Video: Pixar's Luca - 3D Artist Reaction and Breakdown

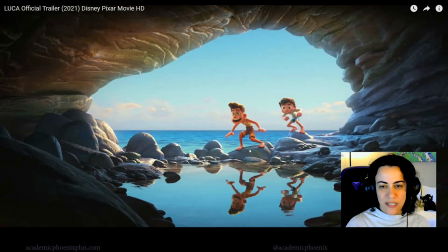[16:37]
So it's just it's a really great way to kind of take us into understanding what's going on with the environment, but also like resets our eyes when it comes to footage. And the reflections and everything, of course, the animation's gorgeous.
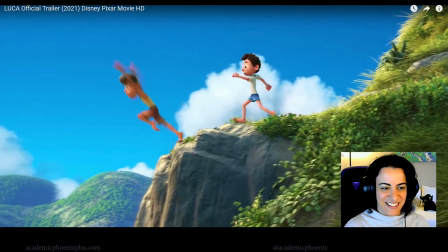[16:51] L'universo.
That's great. Amazing.
Andiamo.
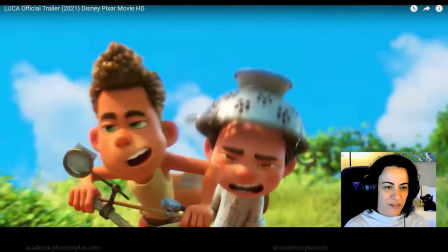[16:59]
Brings back memories.
Whee!
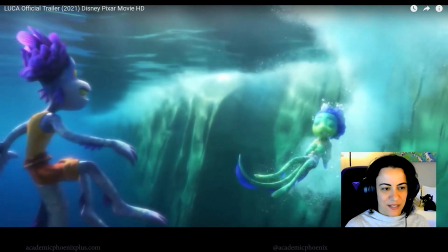[17:04]
There you go. Wow. They're like little monsters.
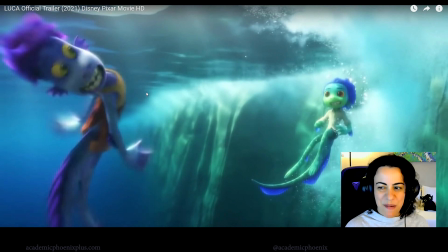[17:09]
If I saw them earlier, maybe would have been kind of scared, but he's cute. This one's a little scary, but look at the tails. Gorgeous tails and the color. He's more green, blue. This one's purple, yellow, so they match. Or they kind of complement each other.
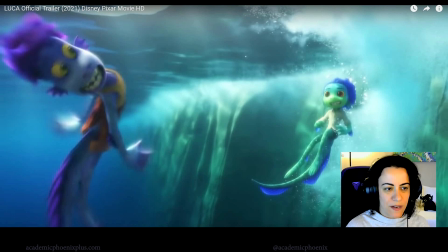[17:25]
He's more fits into the water. This one really stands out a little bit more, but very definitely interesting colors.
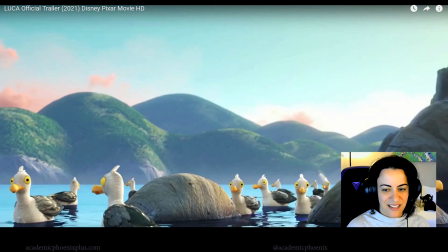[17:32] Whoa, whoa, whoa.
I love his.
No one can.
These seagulls are hilarious.
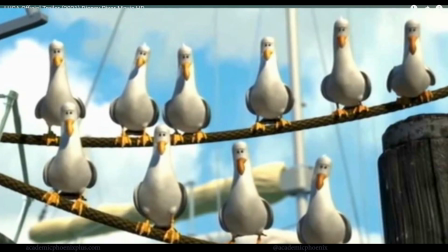[17:37]
They remind me of Nemo. They're like mine. Some beautiful scales.
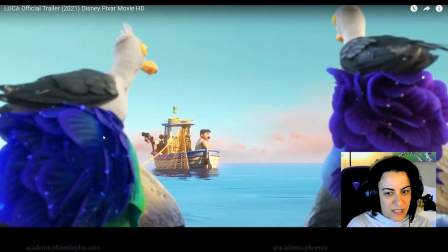[17:43]
Let me go back. Look at that detail. It's almost hand drawn. It's really great. Man, look at that water. Stylized too. It's not photoreal.
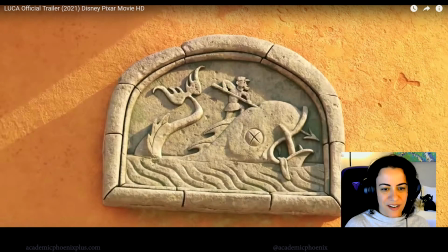[17:54]
I bet if we looked back at the trailer, these things that were already there. See, they're right there in the scene.
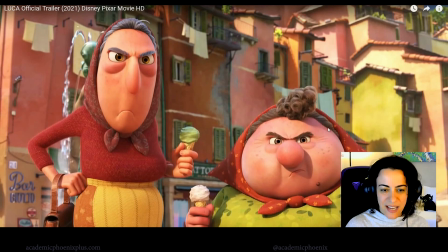[18:01]
Long, but still rounded. So, according to character designing, anybody that's really rounded like this represents kindness. And the whole town's very round, very soft. Now they're frowning, so obviously they're not happy. You know, we know that in general, they're probably really good people.
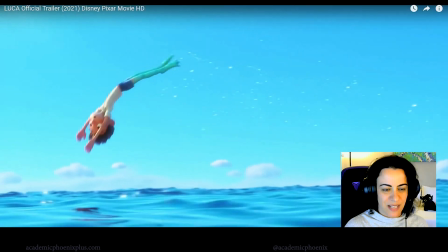[18:22]
That looks like fun.
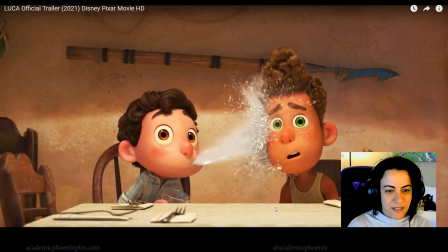[18:27]
So I'm going to rewind a little bit because you see the scales on a different specularity.
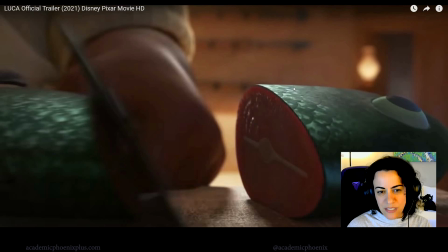[18:32]
So specularity is the highlight of things. So you can see this is specular because it's juicy, like not juicy, but fleshy. But notice how the specularity and the bump map are here. It's really incredible control. Take a look over here as well. Just like that noise and information and highlight. It's just great.
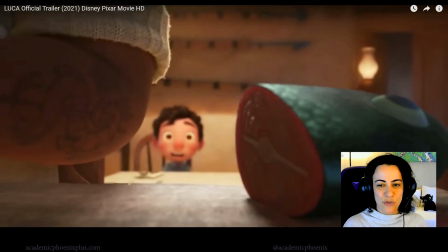[18:47]
The only reason why I bring that up is because when I went to school for this, I had to create a fish-like creature. And I just could not capture that specularity. It was driving me nuts. And then Finding Nemo came out. And I was trying to analyze, like, how did they do that? So that's why I'm a little bit obsessed with fish scales. That's great.
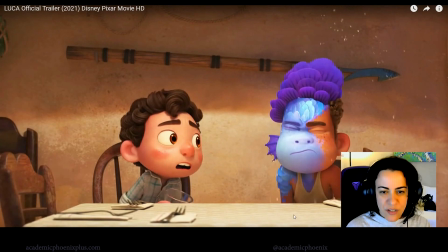[19:06]
Let me see that transition. It could be shader or it could be post. That might be post.
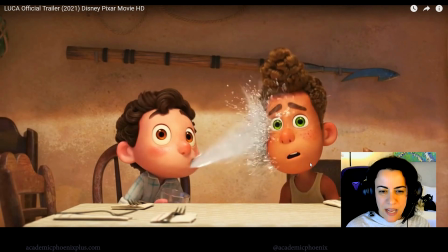[19:14]
And what I mean by post is that it happened after it was done. That's great.
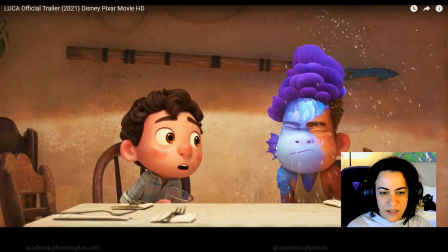[19:18]
Look at the scales. I want to see where that ear... Oh, okay, so it just kind of appears.
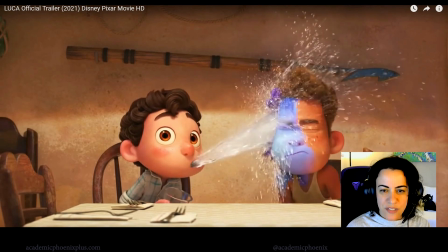[19:24]
And the hair too. I'm just looking at the way they transition it. Nice water effects here. Push, that's a lot of water. That's great. Look at that.
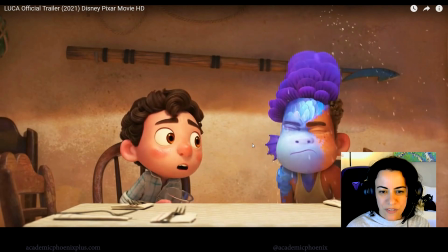[19:34]
Even those they individually move. Oh, look at that specularity. That's gorgeous. That's great. Look at his shoulder. Look at the panic. This is the squash and the stretch.
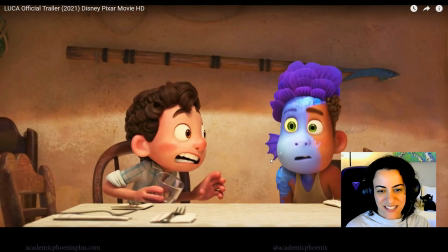[19:47]
It's great. Yep. Look at those eyes. Whoop. They really did an amazing job.
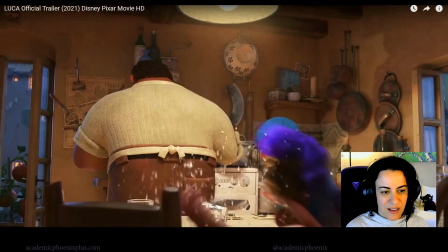[19:55] Ah!
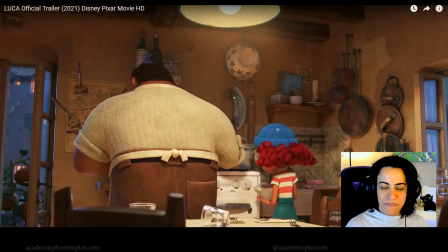[19:56]
So I'm gonna look at the environment just because, like I said, I lived in Italy for a little bit, but this is how they drank coffee.
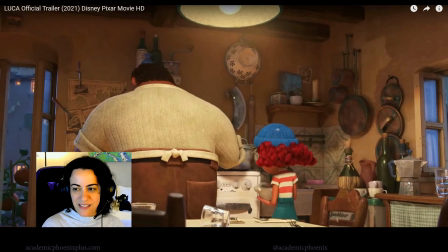[20:04]
I remember that a lot. Remember ruining two of them because I forgot that I was making coffee because I walked away and then it just melted everywhere. Oh, my bad. This is a lot of accurate things here. I'm just in love. It's funny that they have knives here now that I'm looking at this. You've got some pumpkins, I guess, scoring here.
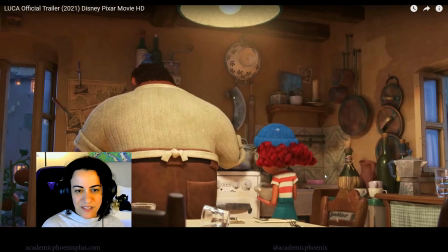[20:23]
The ovens, it's just the details in this thing is just phenomenal.
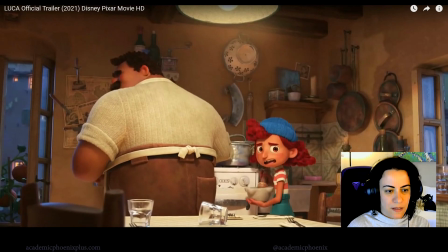[20:28]
And a picture, there's a picture here, so it might be significant. Where did Look at you him, he's amazing.